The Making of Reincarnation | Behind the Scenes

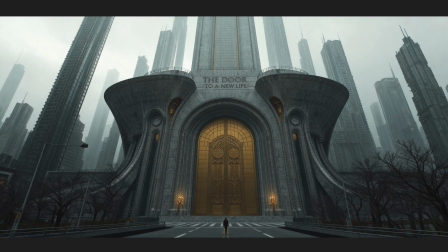(8:17)
The main building, the door to a new life, it was a character for me. So I wanted it not to be completely geometrical. I wanted some organic shapes. That's why you can see these kind of shapes here, which resemble kind of some organic parts,
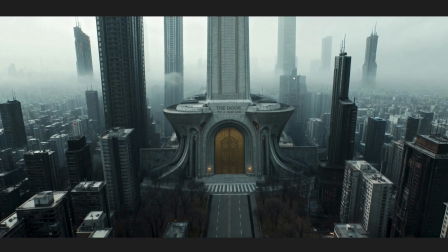(8:31)
like it is growing into the center of this city, and the whole city, you can see all the buildings are geometrical shapes. This particular building has something which makes it feel more alive.
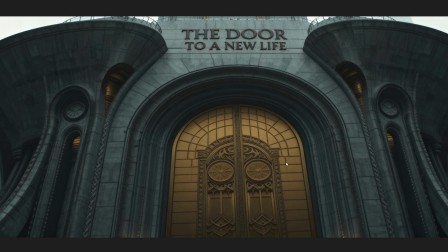(8:43)
And I had various close-ups and far shots of this building because obviously it was the main element that was representing this film.
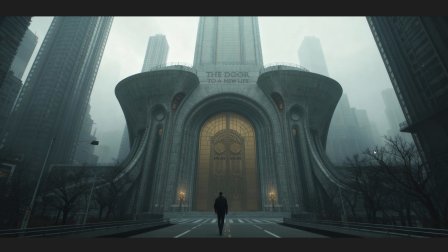(8:51)
And it's all hazy, smoggy kind of feel. It gives a dystopian future vibe, but it is not like flying cars type of future. It is all gloomy, and you can kind of feel the sadness in the environment that this world is set in.
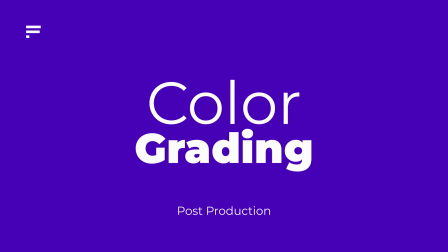(9:06)
So post-production part is very important for me. Editing should be clear and clean.
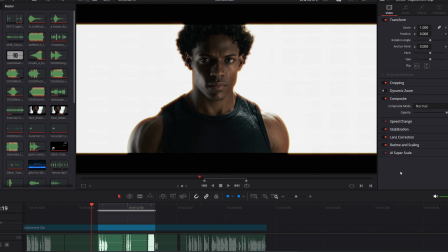(9:11)
VFX has to be on point. Nothing should be very loud. Nothing should be very muted. After the editing is done, the VFX work is done, the most important and my favorite part comes, that is color grading. So this is something that I very much enjoy doing, and it makes or breaks a film for me.
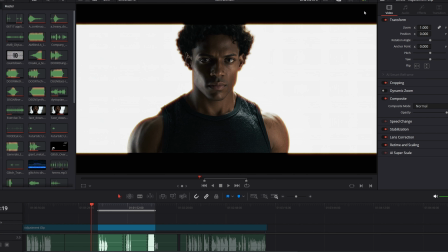(9:26)
Right now you can see this shot, it looks like a film shot, and without the color grading part it would have looked like this. So not bad, it is good, but this another layer of
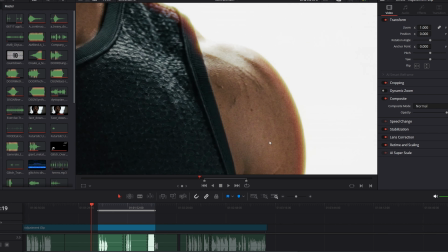(9:37)
halation and bloom and this very very fine nice film grain, it makes it look very very film like.
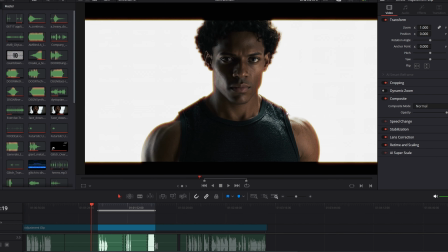(9:45)
So film emulation has been used in this, and I am a color grading artist, so I enjoy this step, and
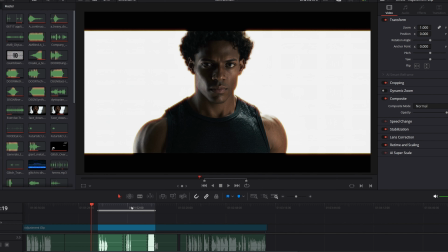(9:51)
I use DaVinci Resolve for all my color grading work, and you can see how it impacts all the films.
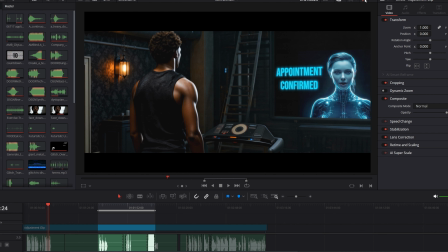(9:56)
So this was before, this was after. So right now as well it is looking good, but with this subtle color grading you can get that film texture onto your image.
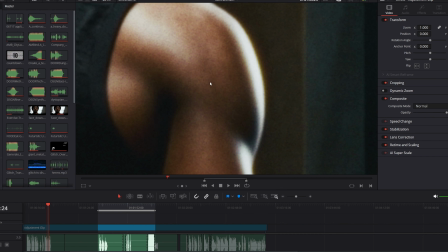(10:04)
So you can see when I zoom in, you will understand.
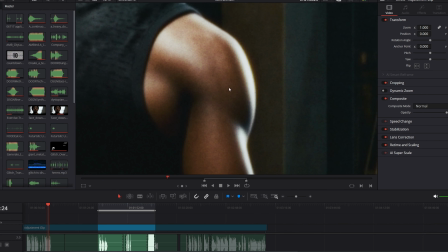(10:07)
This is a digital footage and this is that film emulation which gives it a texture and feel of a film.
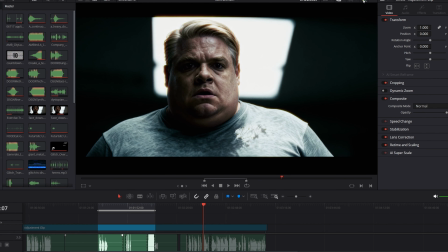(10:13)
So this is clean digital and this is with color grading and that film emulation. So that's how I cohesively bind everything together.
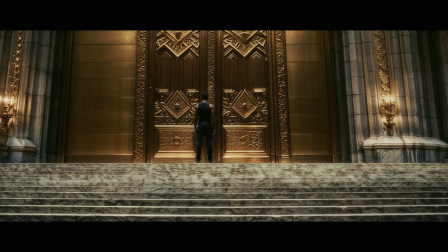(10:22)
And I did all this on CinemaScope ratio, not traditional 16:9 ratio, to give it kind of more cinematic vibe.
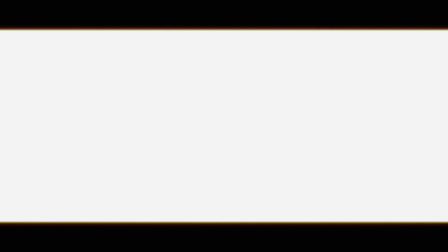(10:30)
And with all these elements edited, music added, post-production work done, the film was complete.
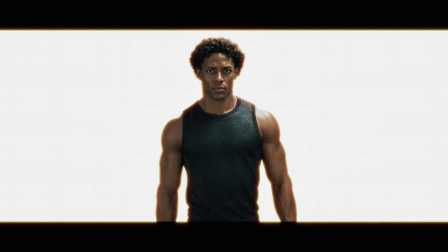(10:36)
That's it. I hope you liked the movie. So this is it. That's how this movie was made.
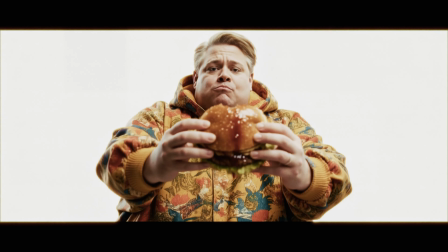(10:41)
I hope you liked the movie, and if you watched the movie, thanks a lot for giving your time to watch this movie.
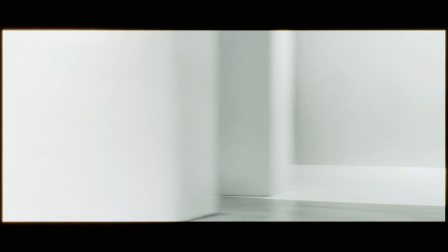(10:47)
I would definitely appreciate any feedback. Do write in the comment section. If you have any questions or any suggestions, both are most welcome. Adios for now. Take care and have a nice time.